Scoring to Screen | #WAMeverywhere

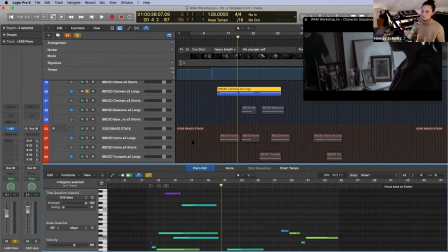[21:36]
I then also introduced some brass because I kind of wanted to bring in both worlds, and I reserved the brass section more for him and his sort of heroic kind of theme, being a war hero
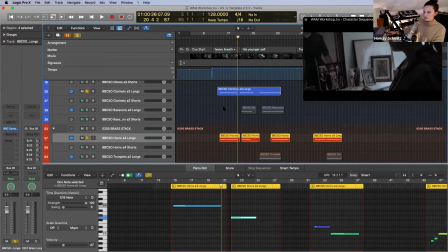[21:50]
and being seen as such. So slowly I'm also introducing some horns.
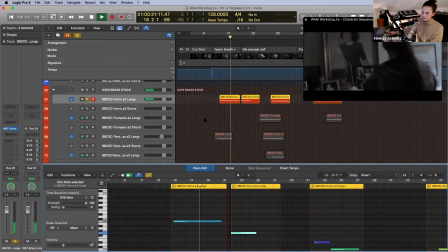Together with some
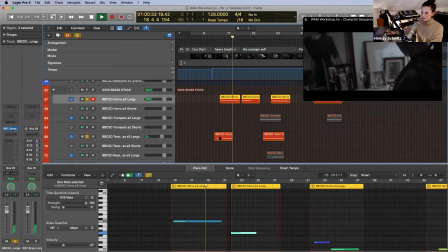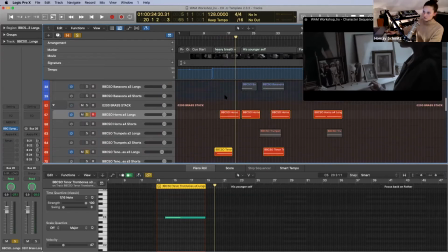[22:36]
tenor horns over there, and trombones. And as she's sort of walking over there to this image, I wanted to,
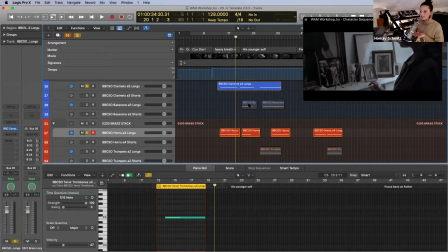[22:55]
for everything to kind of come up a little bit and then all the way down again when she actually walks to the picture, because I think it just gives it a little bit more focus.
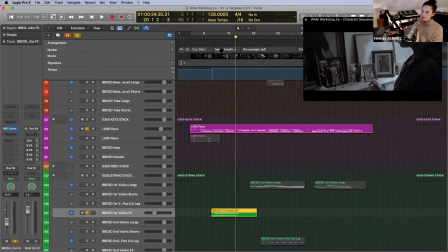[23:10]
So I also have some strings to tie everything up together. Let me just add those two.
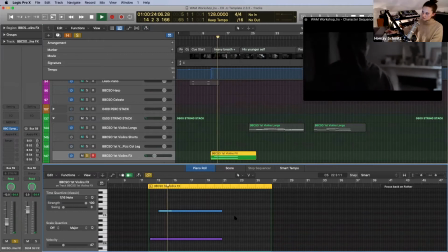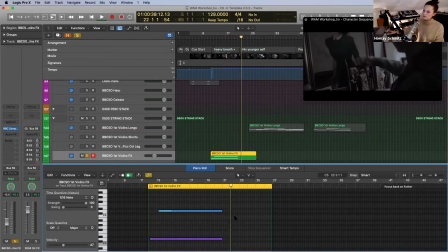So here you can notice she's now about to grab the picture, and I wanted to make this more of a moment. So I brought everything down to focus on that point.
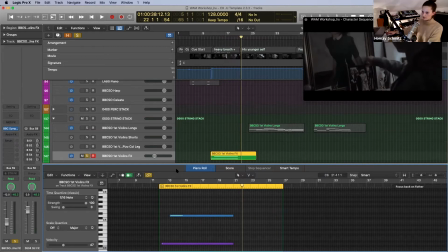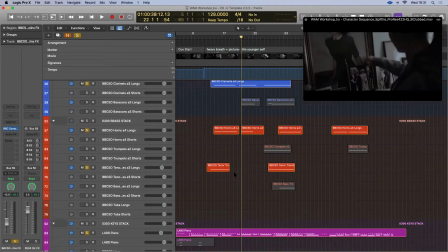[24:05]
Homay, this is Christina. I'm going to jump in with a quick question from the chat from someone who missed the beginning. Can you speak to how you're orchestrating the different instruments within Logic, or
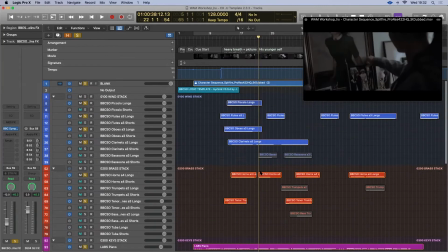[24:18]
creating them separately? I think if you can show us the library that you're using again, that would be great. Absolutely. So usually I just, for this one in particular,
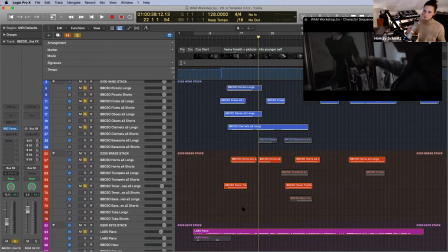[24:31]
I've written already everything here, but I'm just going through each instrument one by one and adding them, so you can actually hear how I've built this cue. So the first one was the piano that I started with,
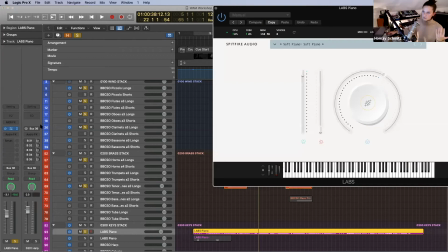[24:47]
which is from a labs library and looks like this.
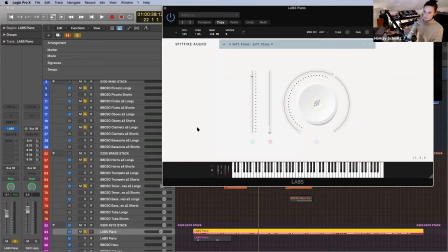[24:52]
And then I moved on to the flutes over here. So it comes within
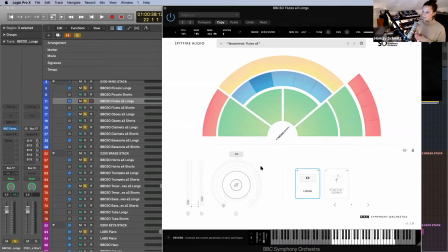[25:02]
within the BBC Symphony Orchestra library. It's called Discover, and
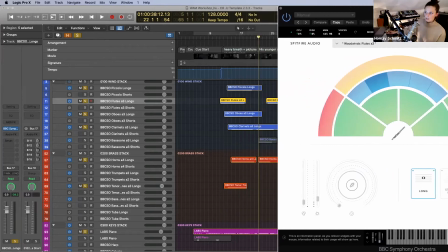[25:11]
just loaded the different instruments basically, and kind of edit them one by one.
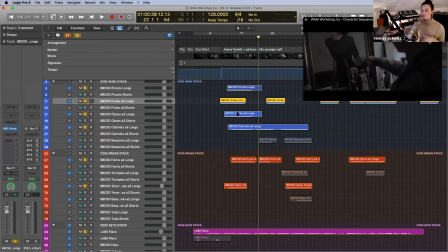[25:21]
So as I said, starting with the piano, then I would go over to the flutes, do a line, and then add instrument by instrument
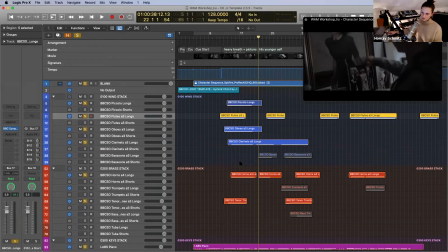[25:31]
within the template that I have laid out within here. I hope that answered the question. Awesome, thank you.